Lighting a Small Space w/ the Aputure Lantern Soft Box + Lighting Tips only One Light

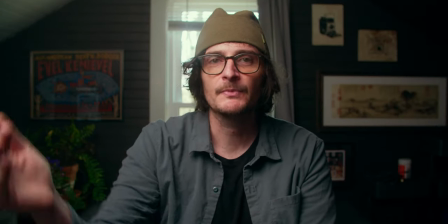3:44 I'm not good math off to the side and you can see what it's doing as far as lighting you know giving me a bright side and a dark side but there's again a
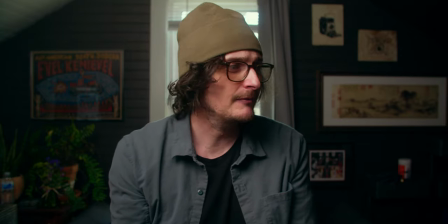3:52 nice wrap around to the shadow side no no harsh shadows and i have like a ridiculously large beak of a
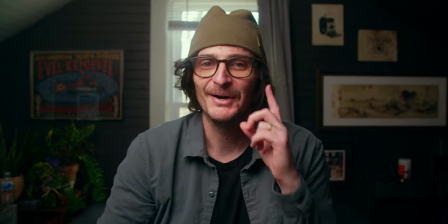4:00 nose which does cast a pretty hard shadow on the opposite side of my face but even with that it's doing a good job of making it look soft so another couple things to think about when positioning your light is also the height of the light, you want to get it up high in order to cast shadow down. That's where we typically expect light to come from. You know, if it's a ceiling light, obviously the sun is high in the sky. Of course, there's exceptions to that. When the sun comes down, it's much, I guess, more parallel. If you have practicals, they could be at your eye level. So there are exceptions, but as a general rule of thumb when setting up a key light it's a good practice or a good safe bet essentially to get it up higher that way it's casting a shadow under your jaw giving you a nice giving you some nice definition if you have like if you don't have a really strong jaw or maybe a double chin or something it can be more flattering obviously than something that's more frontal or even below which you obviously want to avoid unless you're going for vincent price kind of Halloween thing. Wow. So if you are wearing glasses like me, getting the light up and out of your line of sight for the most part will keep the reflection of the light in the softbox out of your glasses. As far as the key light, it doesn't really matter. I'm using the Godox VL150, which is kind of a middle of the road as far as price is concerned. I think it's around $400, but you can spend way less money than that. I only have the light set to 31%, so you don't have to get 150 watt light. You could get something like the Godox SL60, which I think you can get now for about 100 bucks, and there's a lot of similar 60 watt lights, you know, in that ballpark as well. You just want to make sure that the light you buy is a Bowens mount light. So I'm just going to move the light and position it a couple different ways, so you can see the differences and just moving the light around.
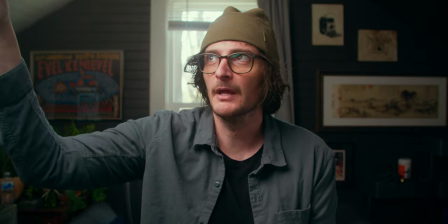5:59 Now I move the light to about 45 degrees and it's still at the same height and still, yeah, all I really did was just shift the stand over a few degrees.
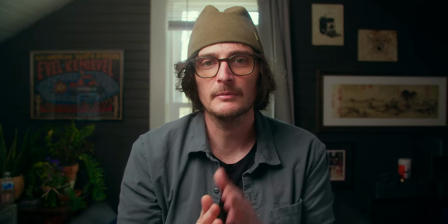6:08 And you can see how, you know, we just get a little bit more definition on the shadow side.
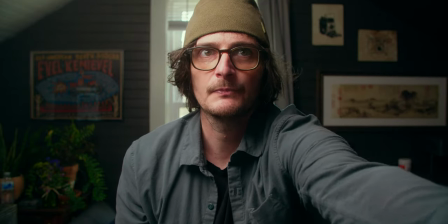6:14 And again, if I take this bounce away, this fill, you can see it much more dramatically.
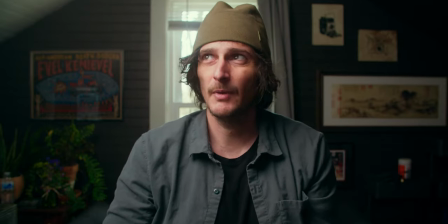6:20 And this is kind of like this, you might've heard of this Rembrandt lighting and you might just kind of just play with the positioning of it, but I might have it a little bit too bright,
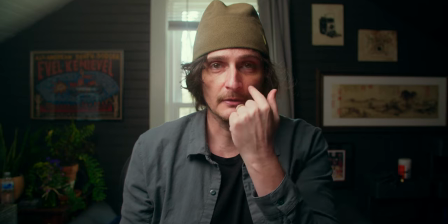6:28 actually, but you get this triangle on the opposite cheek,
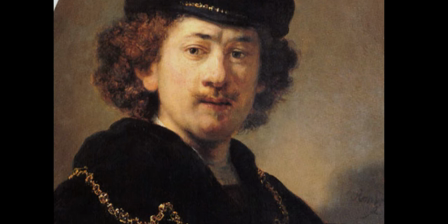6:32 and that was something that the painter Rembrandt kind of pioneered back in the 17th century, 16th century?
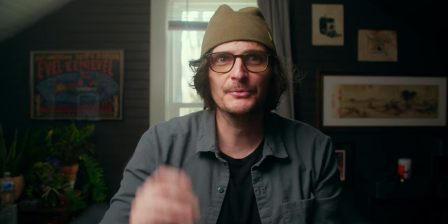6:40 Long time ago. But that's what that refers to. It's a moodier look. I mean, it's very nice looking.
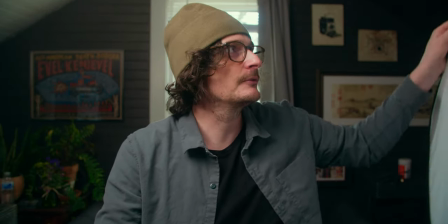6:46 And again, if you like it, I would encourage you to just try to fill in that shadow side of your face a little bit with a bounce.
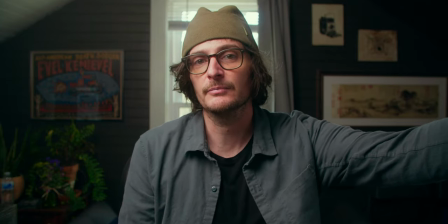6:54 And then also, if you did want to get another light, you could also position another light pretty much directly on the opposite side of the key light at
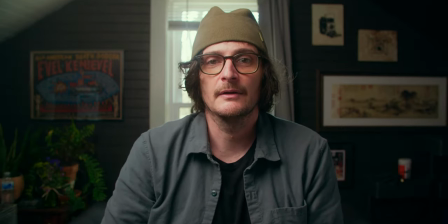7:02 a lower output to fill in a little bit of the shadow on the opposite side.
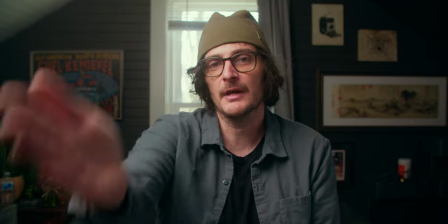7:08 So there's setup number two, and I'm just going to position the light pretty much right over the lens to get us a nice frontal light, and I'll show you that.
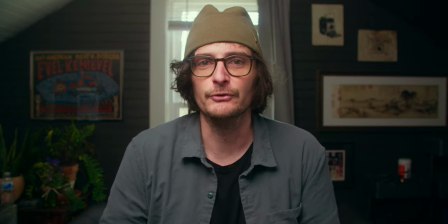7:17 If you're doing any kind of like current events or news type videos or even comedy, this is the kind of light that I would recommend that you do, that you go for. Because again, consider the message you're sending with your lighting.
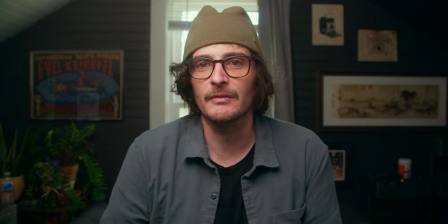7:32 If you have like a shadowy, moody look, your viewers might think that you are a shadowy or moody person or that you're hiding something. You know, it's all kind of subconscious. Like depending on the kind of thing that you're saying, they might not think that because it doesn't really fit.